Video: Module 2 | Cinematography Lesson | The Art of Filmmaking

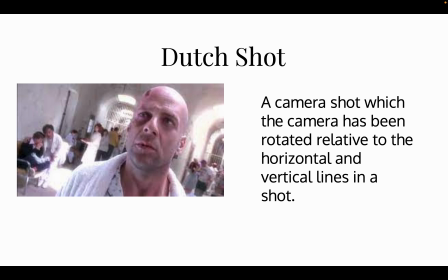It's really good when your characters might be kind of confused or trying to figure things out.
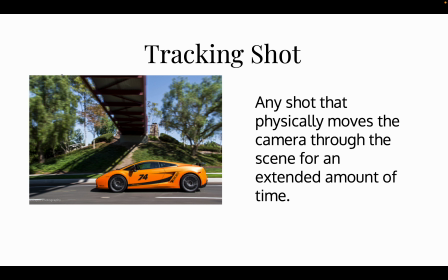Then you have a tracking shot, which is any shot that physically moves the camera through the scene for an extended amount of time. So they are physically tracking that object or subject to show where they're going or maybe following them.
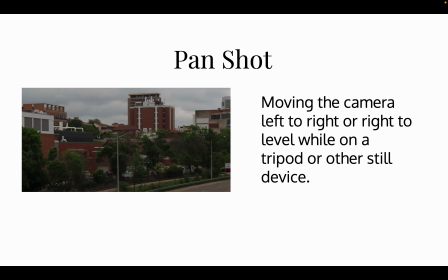You have a pan shot, which is moving the camera left to right or right to left while on a tripod or other still device. You might be looking at different environments. You might be looking at where two of your subjects are.
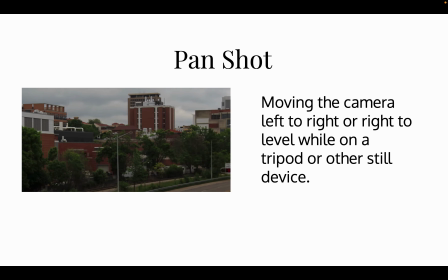You may be establishing some feelings or some things that are to come. Now let's talk about some shots.
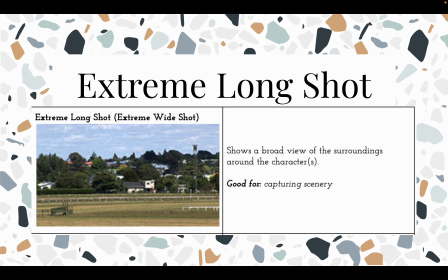So you have an extreme long shot, which shows a broad view of the surroundings of the character. It's really good for capturing scenery.
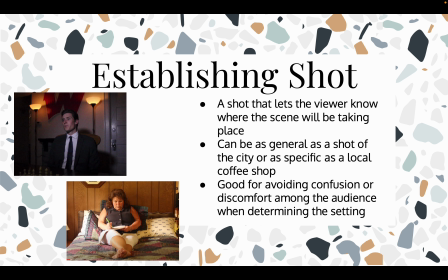You can have an establishing shot, which is a shot that lets the viewer know where the scene will be taking place. It can be as general as a shot of the city or as specific as the local coffee shop. It's really good for avoiding confusion or discomfort among the audience when determining the setting.
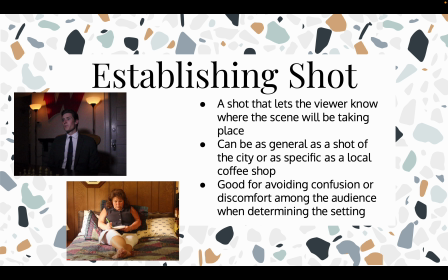You will typically see this in movies, maybe more than once. If you are changing your environment, you want to establish it before you continue your storyline.
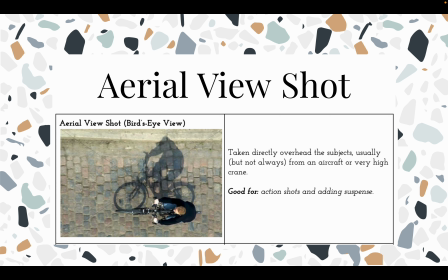You can have an aerial view, which can also be called a bird's eye view, which is taken directly overhead the subject, usually from like an aircraft or a very high crane, but you're kind of looking at their action and adding suspense.
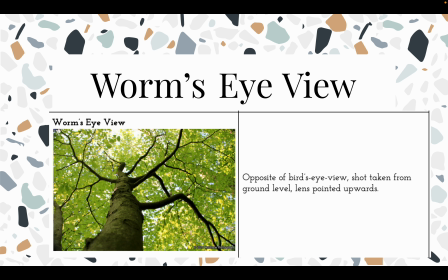You can have a warm's eye view, which is opposite a bird's eye view, and it's a shot taken from the ground level and the lens pointing upward. You can make your subjects appear larger or just like more dominant.
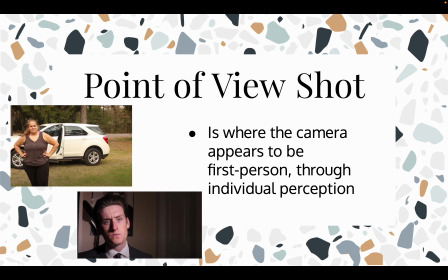You can have a point of view shot, which is where the camera appears to be first person through the individual perception of your subject.
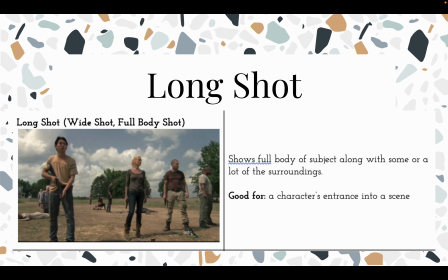You can have a long shot, which shows full body of subjects along with some or all of their surroundings. This is really good for a character's entrance into a scene.
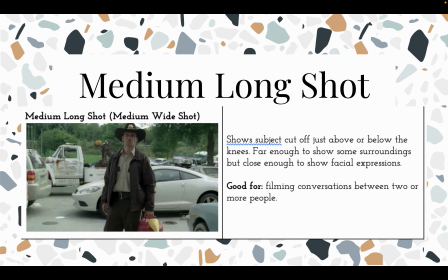You can have a medium long shot, which shows subject cut off just above or below the knees, far enough to show some surroundings, but close enough to show facial expressions. This is really good for filming conversation between two or more people.
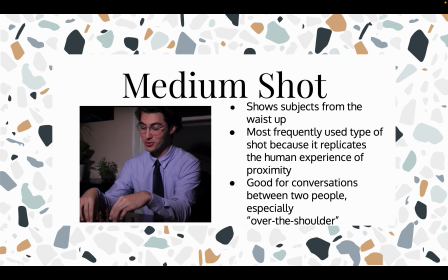You can have a medium shot, which shows subjects from the waist up. It's most frequently used type of shot because it replicates a human experience of proximity. It's good for conversation for two people, especially when you're thinking about over the shoulder.
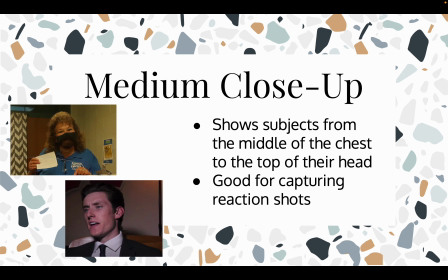You can have a medium close-up, which shows the subject from the middle of the chest to the top of their head, and it's really good for capturing reactions.
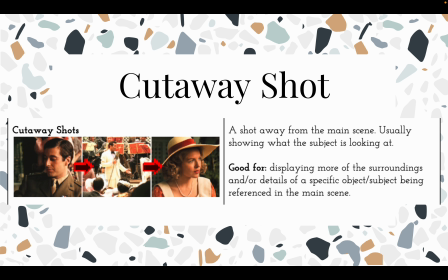You can have a cutaway shot, which is a shot away from the main scene, usually showing what the subject is looking at. This is really good for displaying more of the surroundings, details, or reference to something that is happening in their environment that is taking away their attention.
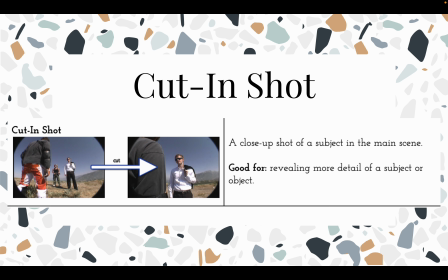You can have a cut-in shot, which is a close-up shot of a subject in the main scene, and it's really good for revealing more details of a subject or object.
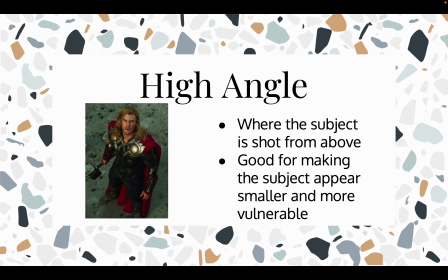You can have a high angle, which is where the subject is shot from above. It's really good for making the subject appear smaller and more vulnerable. You can have a low angle, which is where they're shot from below, and it makes the subjects appear taller and more powerful. You can have a candid angle, which is where the subject is shot at a tilted angle. It is really good for making subjects appear distorted or revealing confusion.